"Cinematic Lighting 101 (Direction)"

In this video, we're going to be going through some principles of lighting angles and directions within cinema.
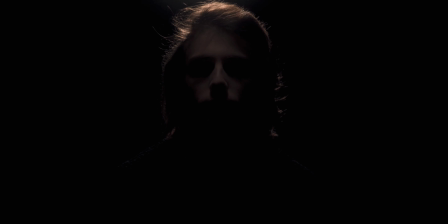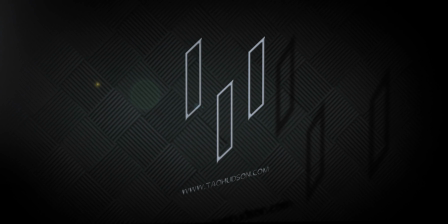Within cinema, just like any other medium, there are codes and conventions. Techniques that we as the audience are used to seeing and subconsciously make us go, that looks cinematic. These codes and conventions are the result of many years of constant repetition. Using these techniques in a motivated fashion can result in some powerful images. Knowing these principles will be just as effective as knowing when to break them. Here are 7 principles or techniques of cinematic lighting. Number 1, and possibly the most famous or well known, is Rembrandt lighting. This form of lighting originally derived from the Dutch painter Rembrandt Harmensoen van Rijn. Rembrandt Harmensoen van Rijn.
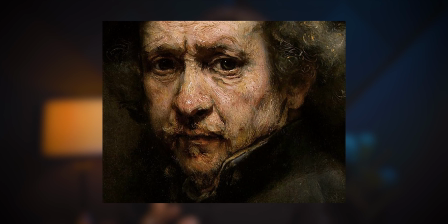[1:09]
And is by far the most used lighting technique seen in cinema today.
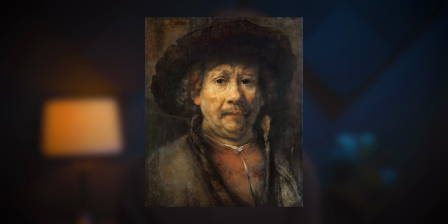[1:14]
The popularity of the paintings from the 17th century were vibrant and surreal.
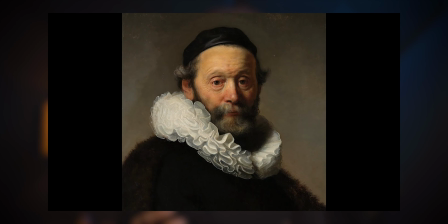[1:19]
Rembrandt decided to rebel and take a different approach to the overall look and feel of his work. His paintings are low-key, often dark and gritty, perhaps a reflection of the tragedies that he faced. So how do we achieve it? Have your light source placed around 45 to 60 degrees to the side of your subject. The key characteristics of the technique is often a triangle shape under the opposing eye to the light source. I'm using quite a hard light source here, but you can experiment with adding some diffusion. Although some would say that adding diffusion slightly removes the association with Rembrandt lighting. This is often seen in films where a character is experiencing strong emotions like remorse or hostility, or going through some sort of revelation. Number 2, Paramount Lighting or butterfly lighting. During the golden era of Hollywood, this was perhaps the most common lighting technique. It often created a butterfly shape under the nose. This demonstrates a sense of confidence from the character on screen as they pop from the background. Place your light source directly in front of the character and up quite high until a shadow begins to appear underneath the nose. Next is loop lighting. Now, in my opinion, this technique bridges the gap between Rembrandt lighting and Paramount lighting. You're placing the light just off to one side of the subject while keeping the same height we used for Paramount lighting setup. The nose shadow is now off to one side, however it does not quite meet the shadow on the cheek. Number 4, split lighting. This form of lighting is causing a large shadow to appear on approximately half of the subject's face, hence split lighting. We achieve this by placing the light source around 90 degrees to the side of the subject. A use case for this might be to suggest that the character has something to hide or knows something that either we, the audience, or the other characters on screen don't know. Number 5, top-down lighting. This can create a sense of mystery or distrust, either with or between the characters, as you can't see their eyes. This is a tougher method to achieve as you need some way of getting that light source way above your subject. Number 6, backlighting. There are a few variations of this technique. Having the light high up and you achieve the hair light. Have the light around the back, but just off to the side and you achieve the rim light. Number 7, flat lighting. This is more prevalent in sitcoms, adverts, however it's slowly starting to make a decline in its usage.
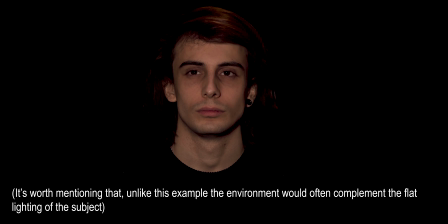[3:55]
Most people associate this style with an amateur look, but when motivated it does still have its place despite people's perception of flat lighting.